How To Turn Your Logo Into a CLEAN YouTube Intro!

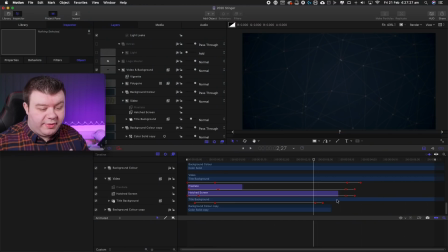[12:10]
Now to close that off and to end the animation, I have the drop zone still visible but kind of hidden in the background, and when we animate all of these elements out, it reveals
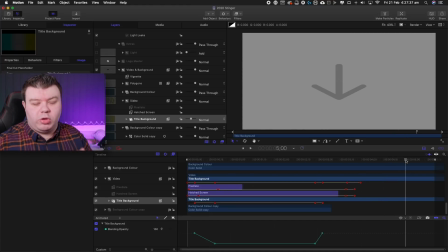[12:20]
the drop zone once again to show off the next part of the video after the intro. And that is pretty much the simplest part of the animation. That's all the kind of animations going on all at once for the background video and the background in general.
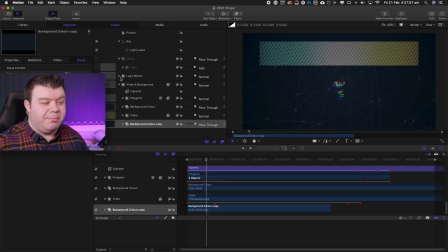[12:33]
And then we bring in the logo, and essentially what the logo is made up of multiple different copies of itself, again offset in time with different effects and different manipulations that are coexisting with each other to create this kind of illusion of complexity. Let's break it down and show you guys what kind of things I have going on.
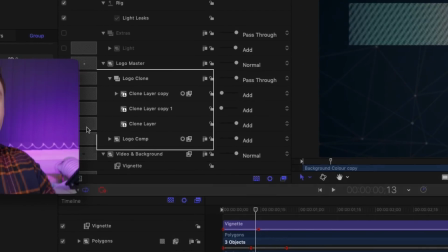[12:52]
Instead of Apple Motion, you can have something called clone layers, which will basically duplicate and recreate the kind of things that's going on inside of the original video.
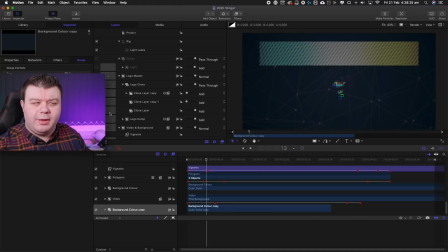[12:59]
It's like a copy of a video file, but it's not exactly a duplicate. It's just mimicking whatever you do to the original source file.
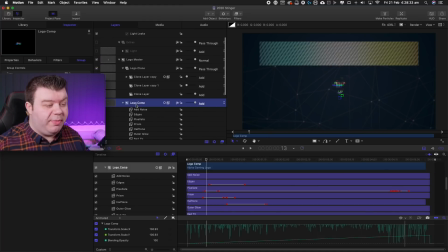[13:08]
So in that case, what I have here is I have a logo composition, and if I turn off all of the effects,
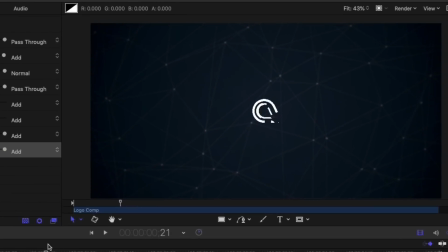[13:13]
you can see all it's doing is animating on with several layers that have got some opacity flickers,
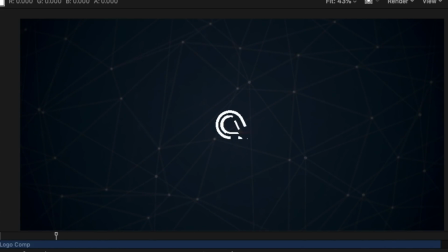[13:20]
some are changing in time, some are at different scales, some are smaller, some are just a little bit bigger. It's exactly the same animation,
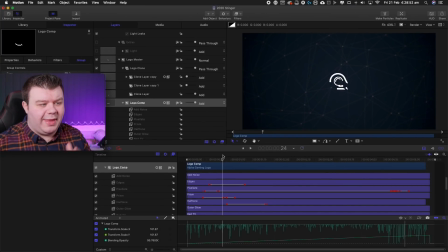[13:26]
just offset in space and scale and in time to create the illusion there's a lot going on. Then the fun begins with this one. There is a ton of effects on this logo.
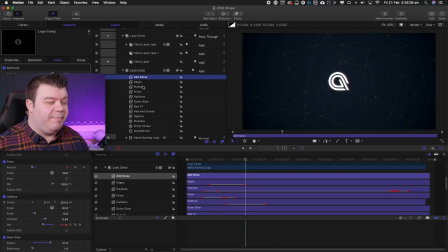[13:38]
As you can see, we have add noise, we have edges, we have pixelate, we have a prism blur, we have halftone, outer glow, bad TV, and hatch screen, and all of these layers have keyframes affecting them. As you can see, we have the pixelate effect being affected by the edges,
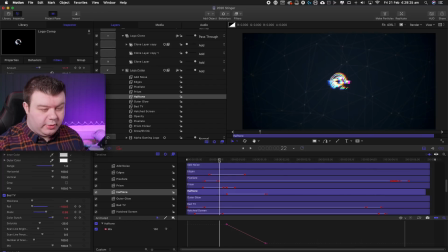[13:53]
and then we have the halftone that's creating a kind of digital noise kind of pattern here, as you can see, and the bad TV is also affecting it.
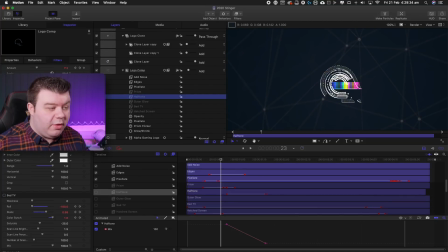[14:01]
So all of these layers are building up and affecting different things in the original logo, and going down the list you can see what each one affects it. That adds the edges, that adds the pixelation, that adds a prism blur like an old kind of VHS or a prism effect where it's splitting the RGB channels.
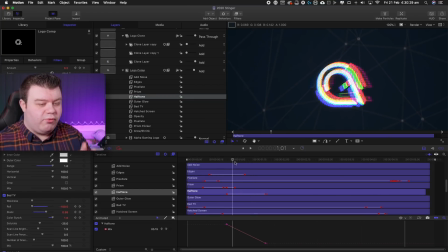[14:19]
As you can see, this kind of builds up and creates this really intricate digital effect. You can see the noise is affecting the glow, and it's gonna be a flicker going on with the hatch screen,
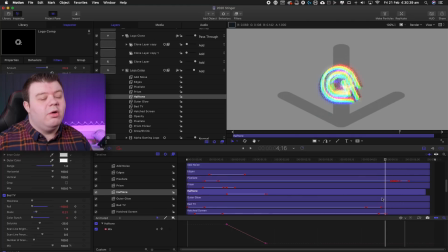[14:29]
and then it all tapers off and does exactly the same thing when it closes inside of the animation. There's a lot going on inside of this intro, and all of these layers complement one another. And if you want to create a really, really cool YouTube intro, consider looking at this kind of tip as number one: layers and offset and timing.
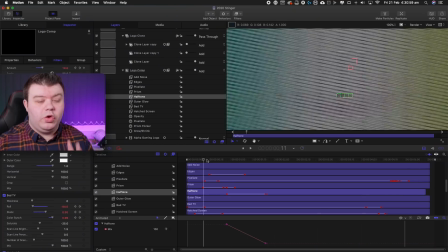[14:48]
This is two key elements.
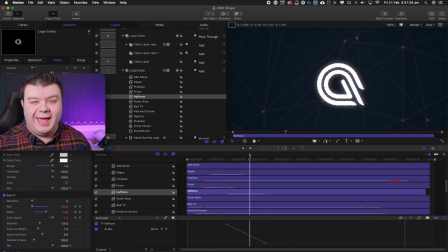[14:51]
This is the background, and it's also the animated A logo, which is a single video file with 2 lines animating. At its core, this is the most simple you can get when it comes to a YouTube intro, and yet it looks freaking dope. I'm gonna say that about my own work because I really do think this looks pretty cool as a YouTube intro.
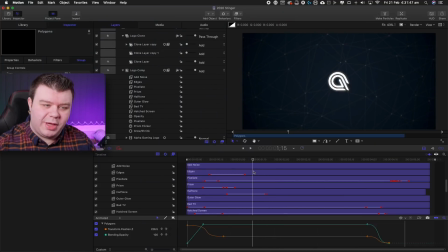[15:11]
So take the kind of things that I'm mentioning in this video, apply it to your own motion graphics work. Look at how you can incorporate layers, timing, scales, how you can offset different things and create complexity through simplicity. That's probably the key lesson to learn in this video. And all of these elements just finalize and come together and make a YouTube intro that is clean and minimal and just says a lot about what the channel is. It has DNA involved with it, and it just looks really cool. If you guys found this video helpful, once again, I do stream every single Monday, Wednesday, Friday over on Twitch. The link to my channel is in the description down below. Feel free to drop by, ask any questions about this or indeed anything else motion graphics or video editing related. And if you guys want to be a part of the larger community, get some more feedback on the kind of things you guys are making, feel free to join the Discord. The link for that is also in the description down below. Once again, guys, thank you so much for watching. Until next time, take care.